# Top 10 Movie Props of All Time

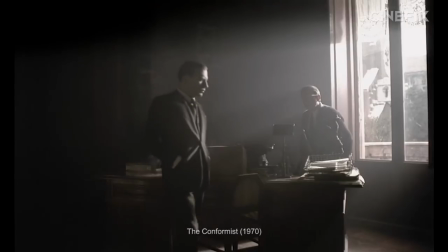Actors and directors get lots of attention and the camera and lighting and sets are always popular on Instagram.
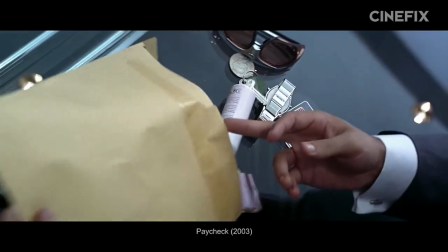But today, we wanna honor things, items, objects, stuff. These are our picks for the top 10 best props of all time.
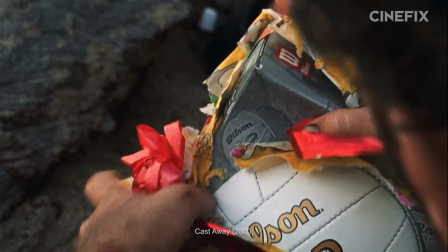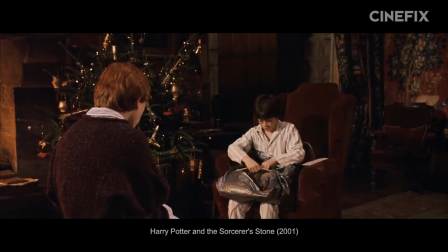Kicking us off at number 10, let's look at possibly the most straightforward prop use there is, the prop as a tool.
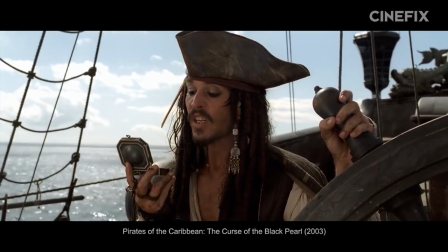And there are tons of these that deserve some attention.
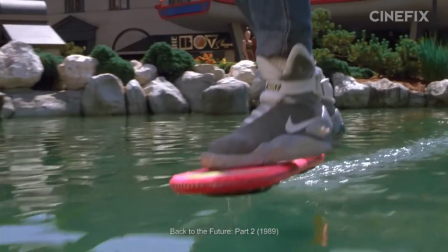Maps and cloaks and masks and saws and traps and boom boxes and hoverboards and time machines, and tea cups, and ruby slippers, and memory flashy things.
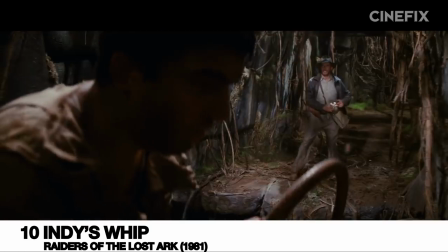But our favorite is a whip.
Give me the whip, throw me the idol.
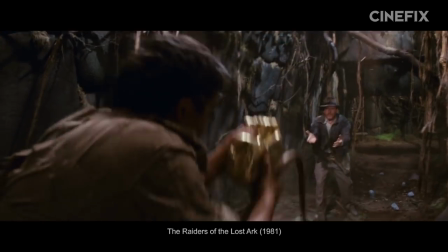No time to argue, throw me the idol, I throw you the whip. Give me the whip. Adios, senor.
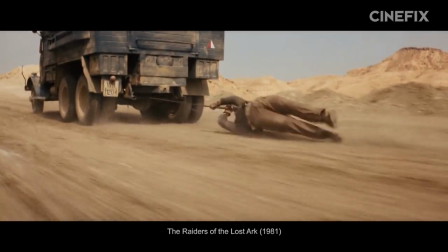With just a simple bullwhip, Indiana Jones pretty much out MacGyver's MacGyver. It's a rope, it's a grappling hook, it's an extendable arm.
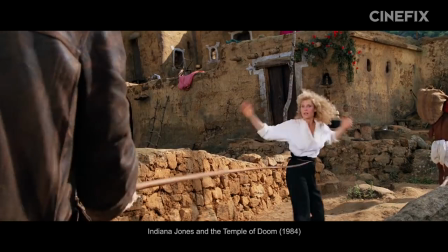He uses it for fighting, mobility, escape, romance. Along with his hat, it single-handedly invokes his image.
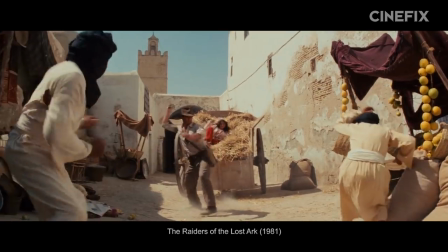Rarely has there been a tool prop so frequently useful and so constantly badass, which is why it's the right pick to start our list.
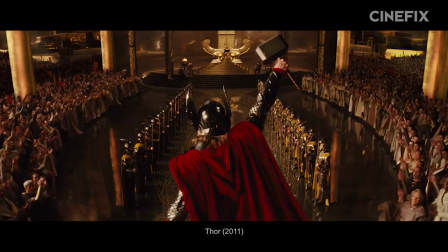Of course, if we talk about tools, we have to talk about weapons too. And boy, do we have a lot of options.
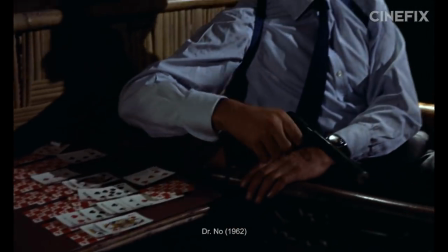There are the staples, a revolver, a Walther PPK, a sword, a switchblade, a hammer, a knife,
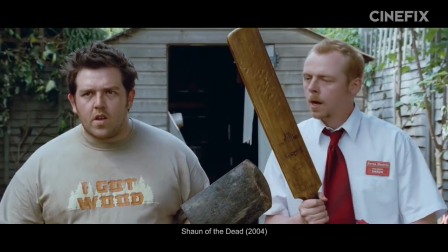and there's the unexpected, a bowling pin, a cricket bat, a dental pick, a captive bolt gun.
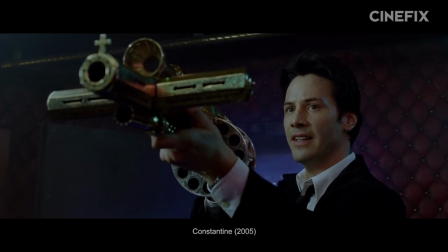And finally, there are the utterly unique, holy shotguns. crystal pistols, elder wands, noisy crickets,
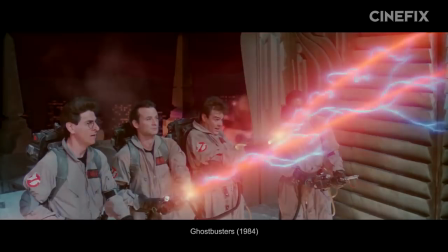bladed gloves, chainsaw arms, machine gun legs, proton packs, and our number nine pick, the lightsaber.
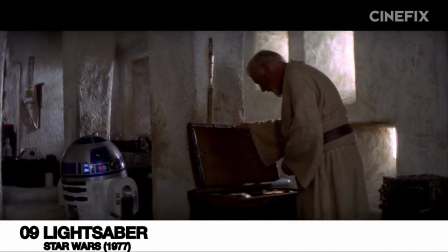Your father wanted you to have this when you were old enough, but your uncle wouldn't allow it.
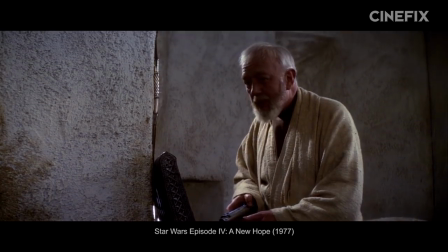He feared you might follow old Obi-Wan on some damn fool idealistic crusade like your father did.
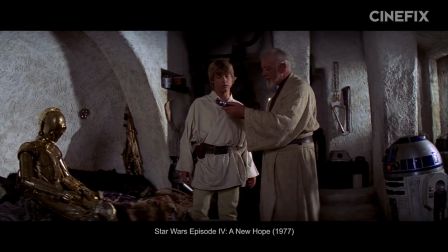What is it? Your father's lightsaber. This is the weapon of a Jedi Knight.
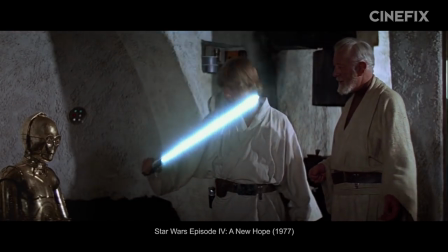Not as clumsy or random as a blaster. An elegant weapon, but a more civilized age.
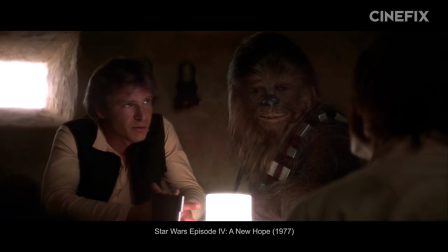Now, there have been times when we've picked Star Wars when maybe we shouldn't. But this isn't one of those times.
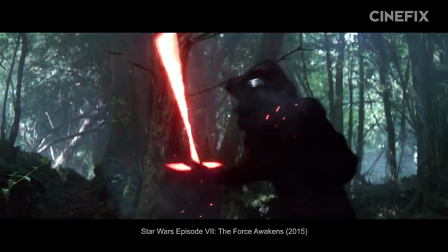The lightsaber truly is one of the most memorable, iconic, culturally relevant, and well-designed weapons ever conceived.
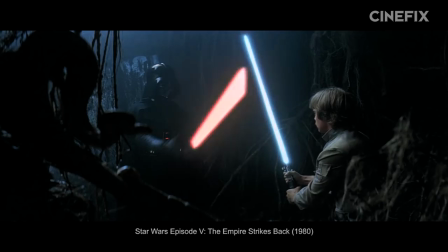It starts with what might be a rather absurd idea, the laser samurai sword, and takes it completely seriously, igniting generations of imaginations in the process.
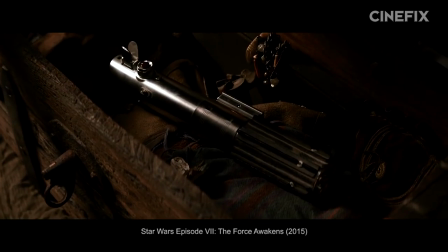Visually and sonically spectacular, stark and recognizable on and off from close and far away,
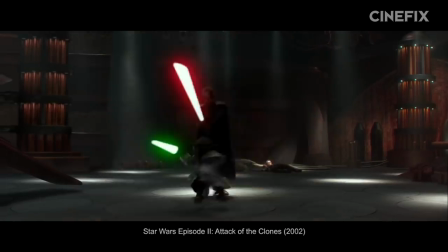lethal in both defense and offense, evocative of character and personality.
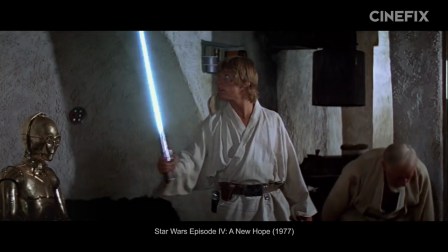Imbued with meaning and history, the lightsaber is everything a good prop should be and then some.
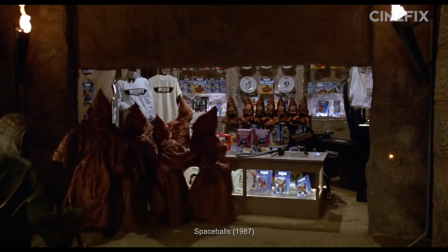Next up at number eight, we're looking at the gag prop. The item as visual joke, silliness in physical form.
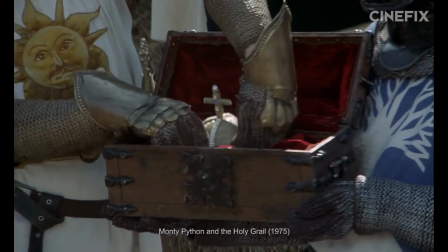This is the holy hand grenade from Monty Python and the Holy Grail. The disguise hat from Fifth Element.
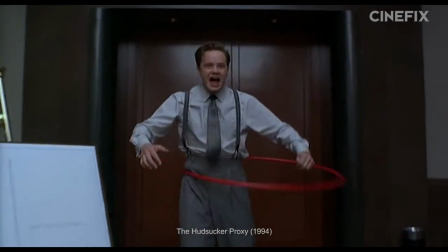A bizarre plate of strudel from Inglourious Basterds, the hilarious simplicity of a hula hoop from the Hudsucker Proxy, McLovin's ID,
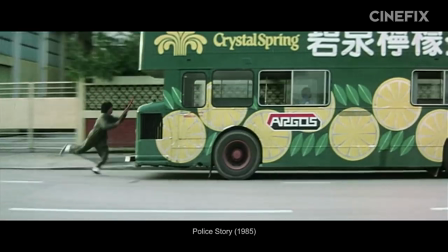Office Space's printer, almost everything Jackie Chan touches in all of his films, and our number eight pick,
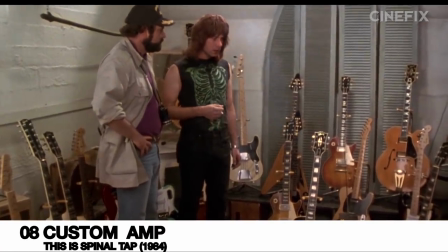the amp from This Is Spinal Tap.
This is a top to what we use on stage,
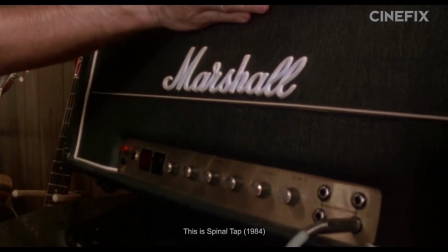but it's very, very special because if you can see the numbers all go to 11.
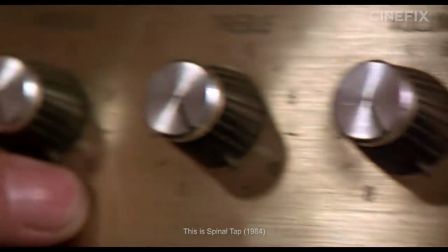Look, right across the board, 11, 11,
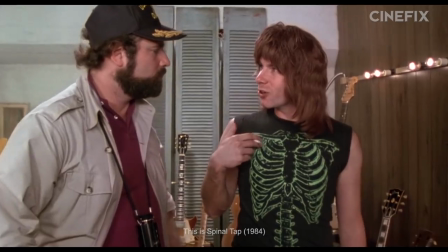11, 11. and then amps go up to 10 exactly what we do is if we need that extra push over the cliff
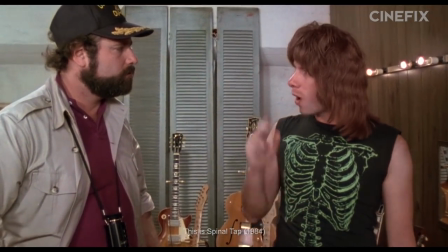you know what we do put it up to 11 exactly one loud why don't you just make 10 louder and make 10 be the
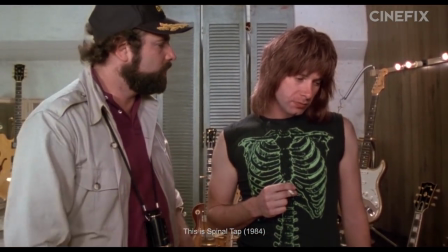top number and make that a little louder these
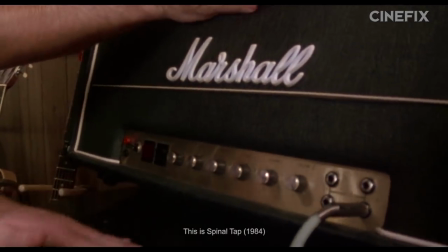go to 11. devilishly simple and easy to make there's something immensely silly about the slightness of the
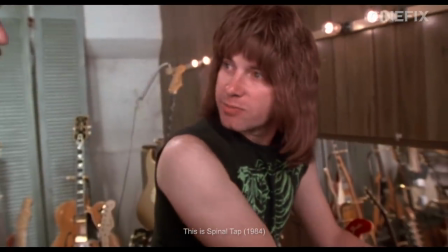modification in a bit that's absolutely iconic for such an absurd idea presented so dedicatedly,
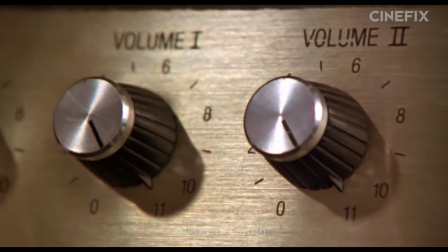this prop manages to perfectly capture the deadpan spirit of the joke.
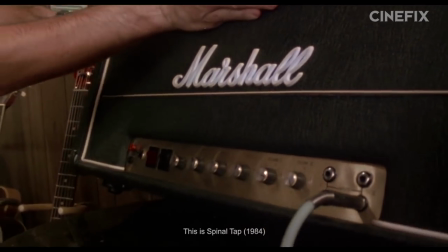Compared to the wonderfully loud Mel Brooksian prop gags, this pic manages to get a laugh out of a single extra printed number on its dials.
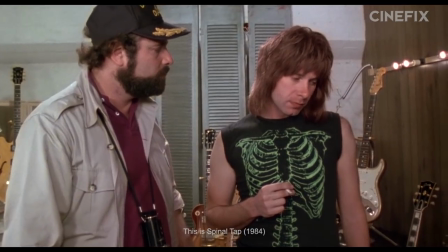And for that, we love it.
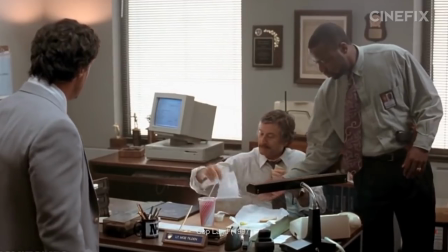Sometimes a prop isn't meaningful in and of itself, but in how it facilitates the interaction of the characters around it.
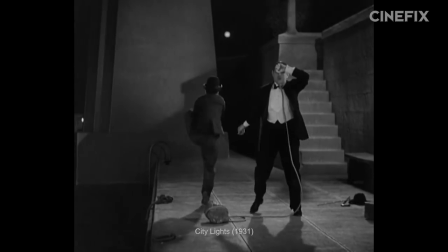The actor business. Taking a page out of Vaudeville's book, this type of prop opens up a new mode of actor expressiveness through its use.
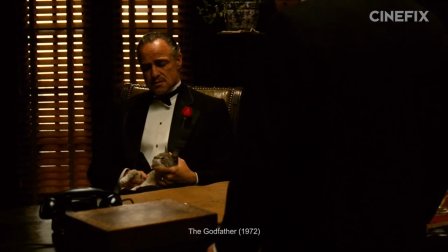Think Annie Hall's Lobsters, or Big's Keyboard, or Sam's Piano, or The Godfather's Cat, or Ghost's Clay Pot, or Copland's Sandwich.
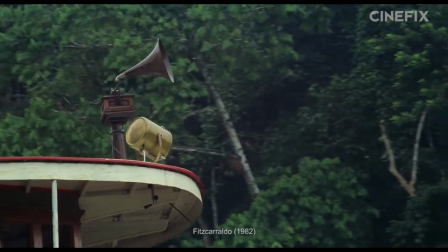Singing in the Rain's Umbrella is a wonderful song and dance version of this, but for our number seven pick, we're actually going with an entire riverboat from Fitzcarraldo.
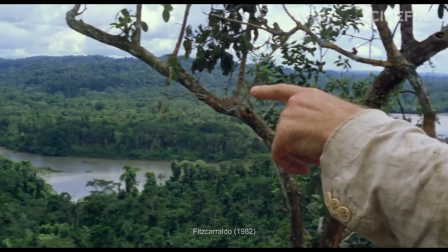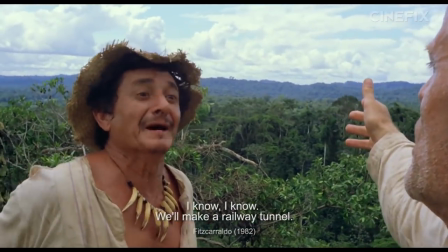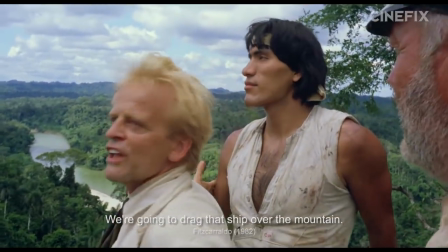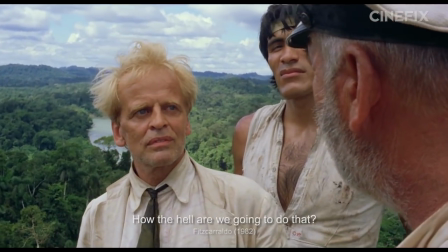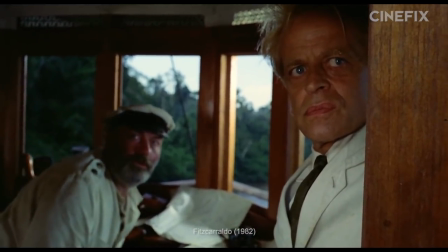We know that a whole riverboat sounds like more of a set than a prop. But if you've ever seen Fitzcarraldo, you know that's kind of why it's so great.
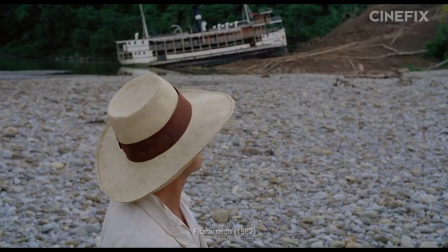Werner Herzog and his cast and crew and characters and story take a massive 300 100-ton riverboat and try to treat it like a hand prop, and the result is phenomenal.
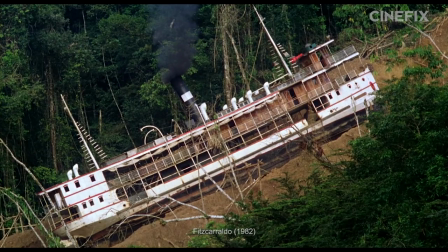Not only is the story a tale of a madman trying to drag a riverboat over a mountain, the production itself actually did that.
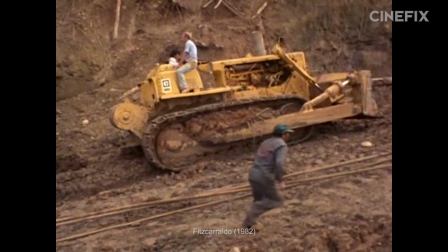The behind the scenes mirrors the film in the most bizarre life imitating art, imitating life, utter madness.
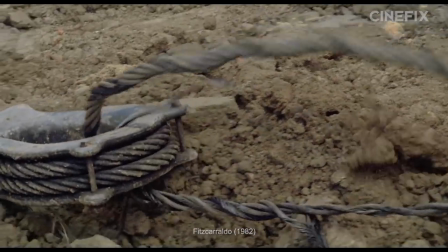It is the physical struggle of nearly every scene. It is the emotional catalyst of every conflict.
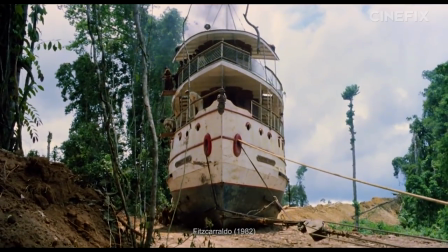It is the thematic thrust of the entire tale. And it is exactly because they took something so insanely huge and tried to use it as a prop.
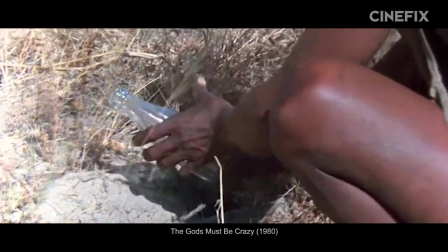Sometimes a prop can cause an entire plot without actually meaning a damn thing.
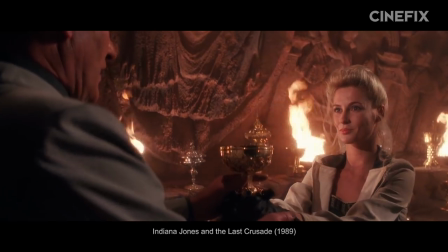Instead of coloring every possible interaction with its specificity, it's just a thing that people want because they want it.
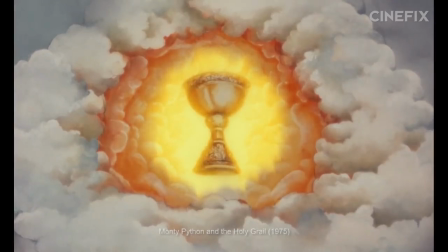And what it is doesn't matter so much as that they do. In a word, it's a MacGuffin. It's the Holy Grail, government secrets, or military secrets, or transit papers, or the Ark of the Covenant.
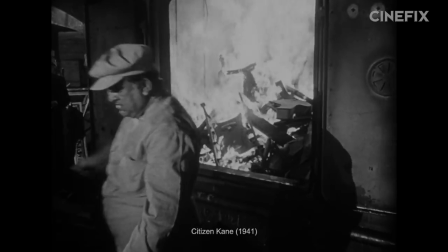It's a mysterious Maltese Falcon. It's arguably Citizen Kane's Rosebud. But for our number six pick, we're actually going with the briefcase from Pulp Fiction.
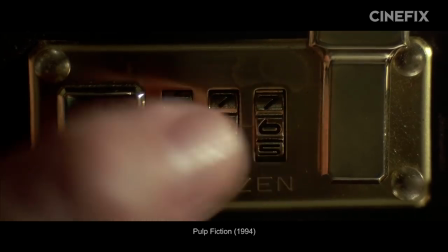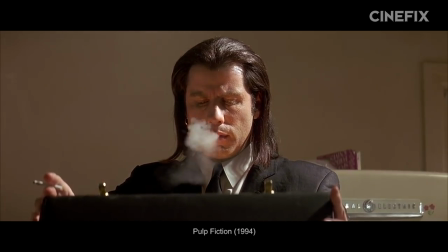We happy? We happy? Vincent, we happy?
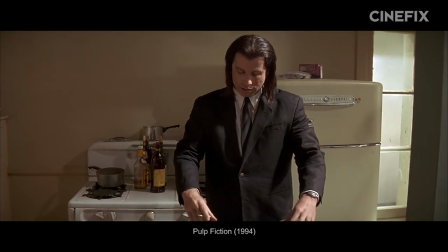Yeah, we happy.
This is the ultimate MacGuffin.
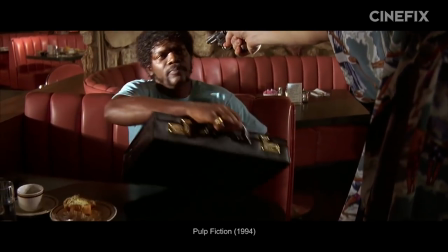It's the MacGuffin's MacGuffin, so purposefully and tantalizingly presented to the audience as valuable without any actual meaning to hang that value on.
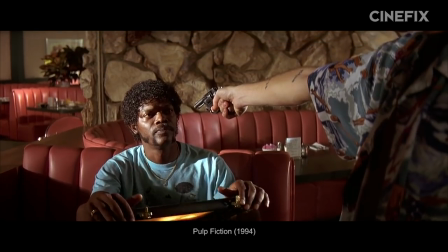It's an in-joke, worth with no substance, seen only in its reflected glow and the envious eyes of those who look upon it.
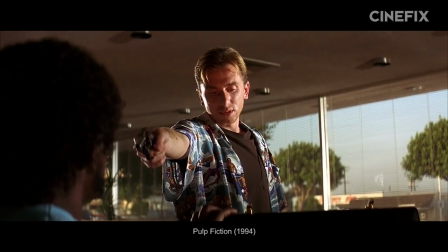And because it's Tarantino, you know he's doing it on purpose.
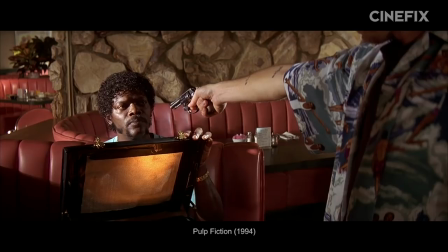And yes, we know, we know, some of you probably think it's Marcellus's soul that slipped out the back of his band-aided head.
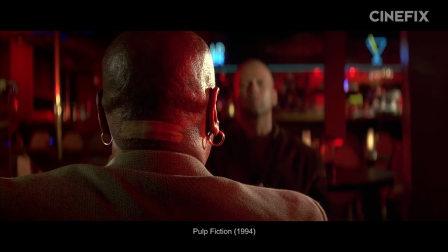But what sounds more like Quentin Tarantino to you? Creating a super secret spiritual Easter egg and then not talking about it?
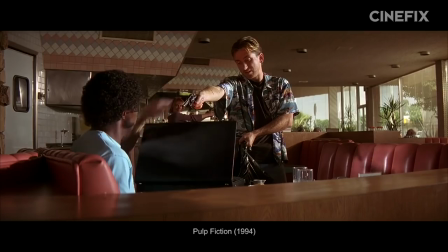Or playing with audience expectations and hanging a lampshade on it? That's what we thought.
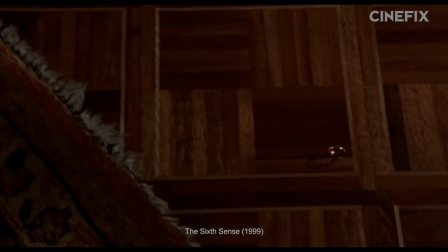Now, other times a prop has clear concrete meaning right now and its place in the narrative is to tell us something.
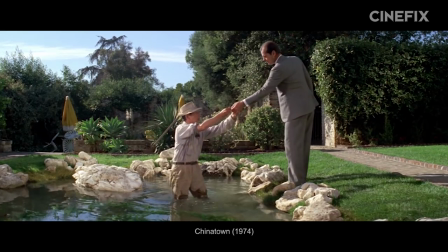It's a clever tool of narrative expression from the director to us. Think about the brilliant cup of water from Jurassic Park.
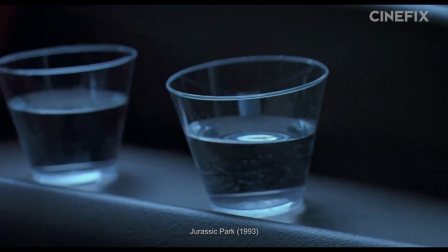It's not particularly important, but boy, is it an awesome way to tell us that a T-Rex is coming.
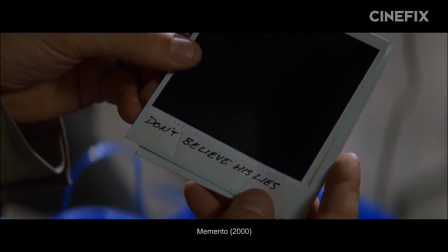Or there's Chinatown's glasses, Memento's Polaroids, 12 Angry Men's Second Knife, In the Mood for Love's cigarette,
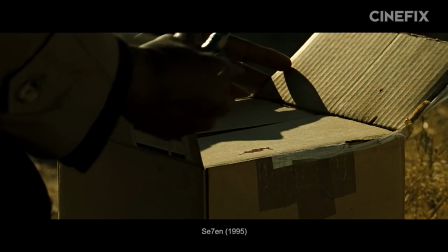Blow Up's photos, the Kobayashi mug, the Matrix pills, the Seven Box, the Shining's writing, Inception's top, Godfather's horse head,
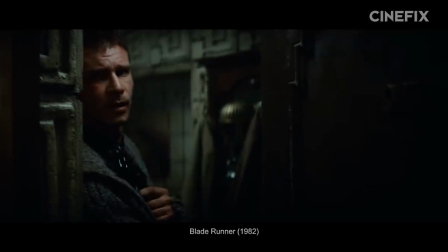and our number five pick, Blade Runner's Origami Unicorn.
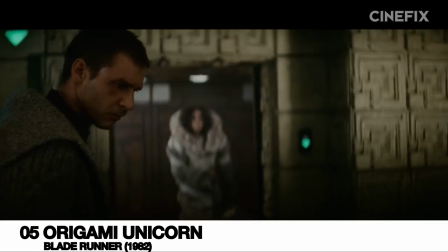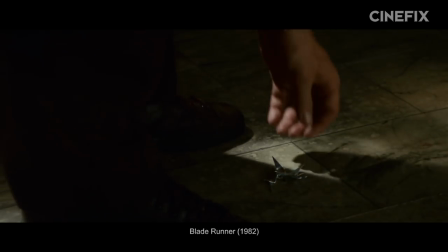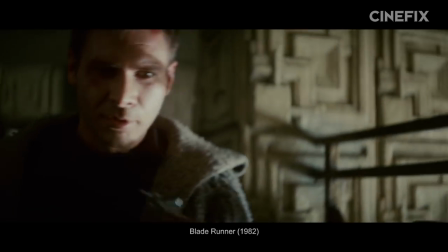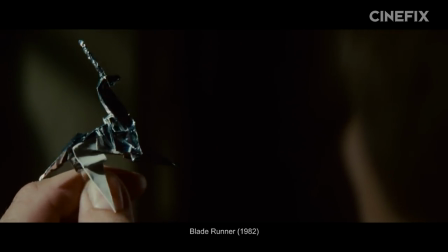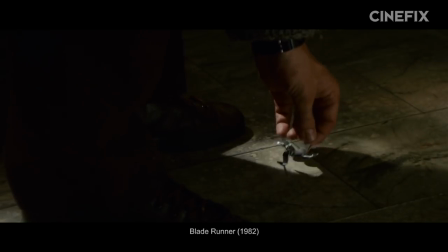In the theatrical version, the origami unicorn probably belongs more in our next category about symbolic props.
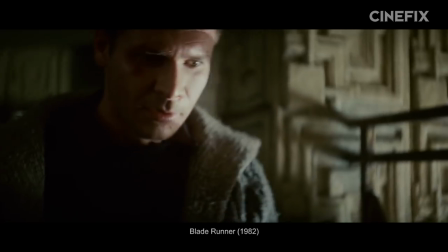But in the director's cut, the unicorn is a very clear message to Deckard and the audience, brace yourself because spoilers are coming.